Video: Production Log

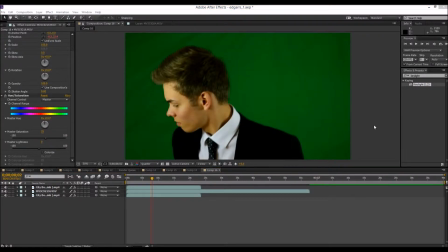This is my video analysis on my A2 music video and a production log on how I accomplished the video and the different techniques I used within each shot. So to talk a bit about the video, green screen was a key aspect used throughout,
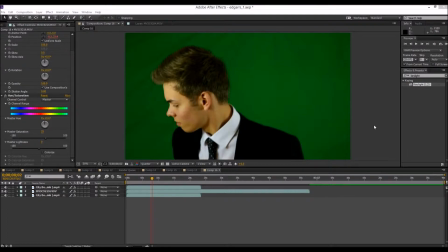and in this beginning part of the video I'm going to go over how I made some of the shots and the different programs I used within After Effects to accomplish them.
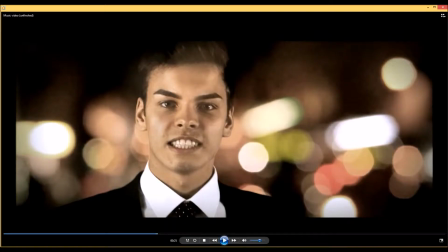So to start off with, I'm going to show a little scene from my music video which I incorporated the green screen, and one of my favourite scenes. So here it is.
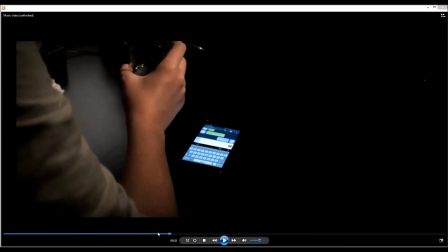Right, so let me just go back a bit.
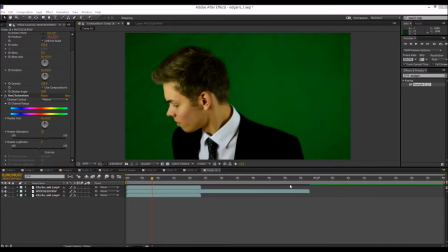And I'm going to go over how I made that scene in this video. So to start off with, I had the footage, the unedited standard footage here.
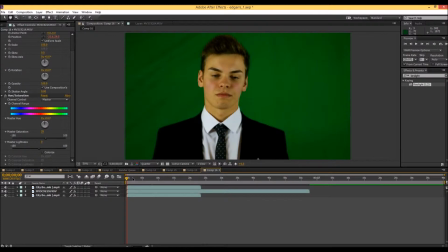I'll just play that quickly. And it's just literally my actor lip syncing in front of a green screen. So the first step was to use the inbuilt software within After Effects called Keylight, which is used for removing green in green screens.
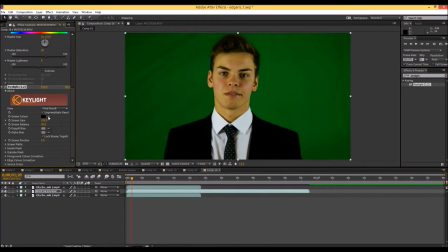So I just want to drag that over here and select this screen color here, which is going to take out the green. And what you have to do is you have to choose a mid-tone, so that way it has a good balance.
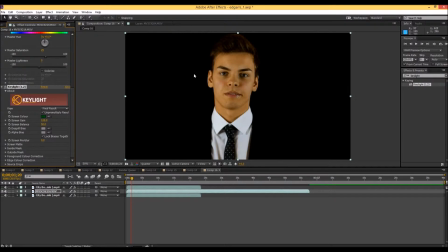So I'm going to choose around there. And as you can see, it's already cut out the majority of the green. There's lots of problems, as you can probably tell, around his jacket and lots of noise. So what I need to do next is go on to this little menu here and press Screen Matte.
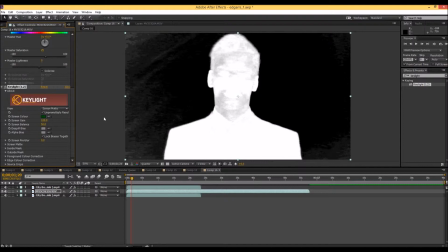What that's going to do is that's going to give me an overall idea of the color balance between the white and the black, and I could definitely see that it's very uneven, and that's due to bad lighting. So luckily there's a way to fix this, and to do that I have to go into Screen Matte
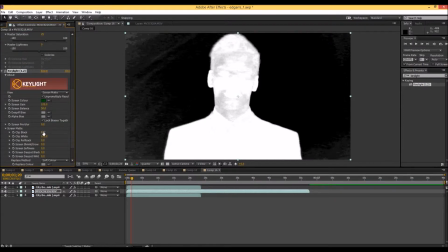and change this clip black to a point where I can't see any black anymore. And once that's done, I have to go to clip white and change that to a point where it's all white, and that's about there.
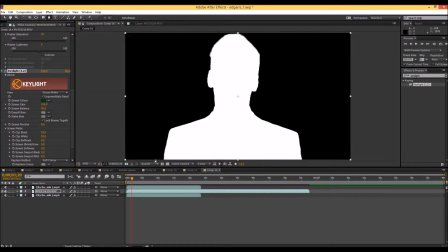I'm fairly happy with that. And I'm also going to add a mask which is just going to cut out the actor, and yep, once that's done, he's now cut out,
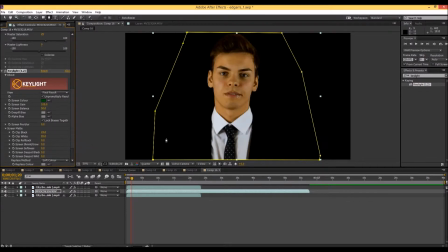and click on final result, and as you can tell, you've got a much better cut of the actor. Now the next step is importing the background footage, and in this particular case I used a bokeh city lighting stock footage,
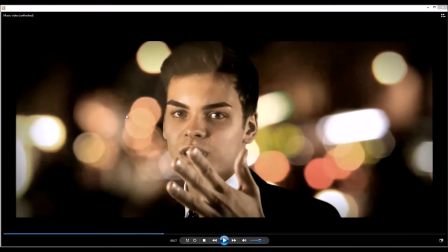as you can see here, which looks fairly realistic because it mimics the natural lens blur of a DSLR camera.
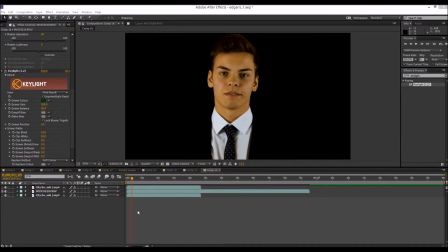So I got that online, it's free stock footage, and I'm just going to put that in the background now.
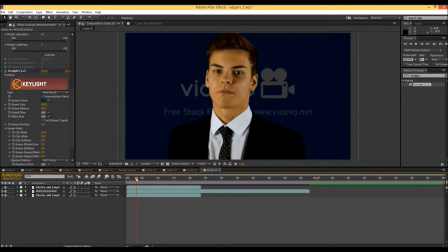So here we have the stock footage, it cuts around there,
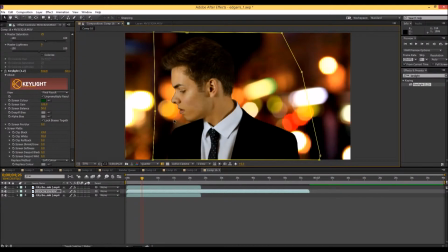and right now it's got no movement to it. There's no movement in the stock footage, it doesn't look particularly realistic.
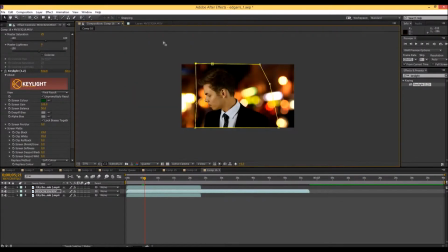So the next thing I did was add a wiggle to the actor and to the background stock footage,
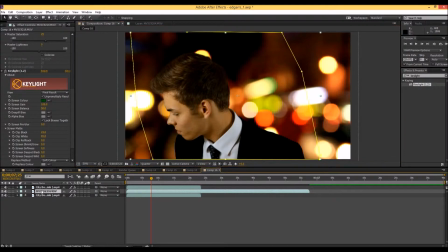and what that is going to do ultimately is move it around quite randomly, and that, as you'll see when I click on it. So if I click on the wiggle now, wiggle transform, now the actor has some, let me put it on again. Right, so if I just go into the city thing here,
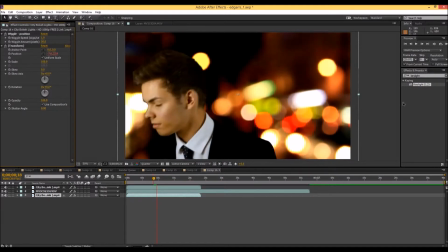now it has a lot more movement to the shot, and as you can already tell, it looks much more realistic because it imitates a moving camera.
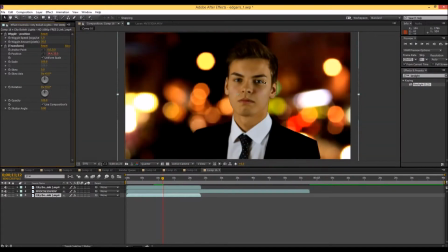So once that was done and we had this moving camera, the next step was to do color grading,
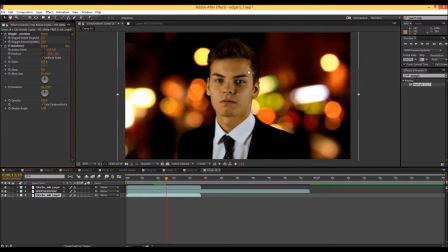and this is one of the most important steps in green screen chroma keying.
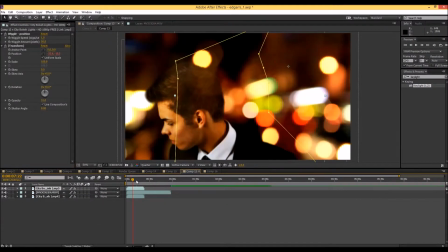Because if I go back to the original shot, which is here, it blends in a lot better because it's all color graded.
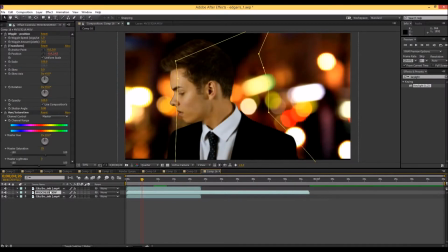And how I did that was, first of all, going to the actor and color grading him.
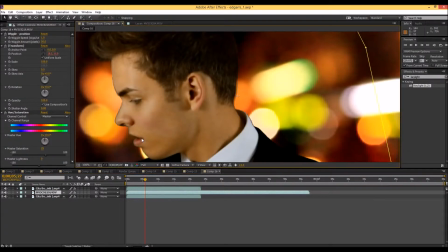But the first step before I do that is I have to smooth out these edges.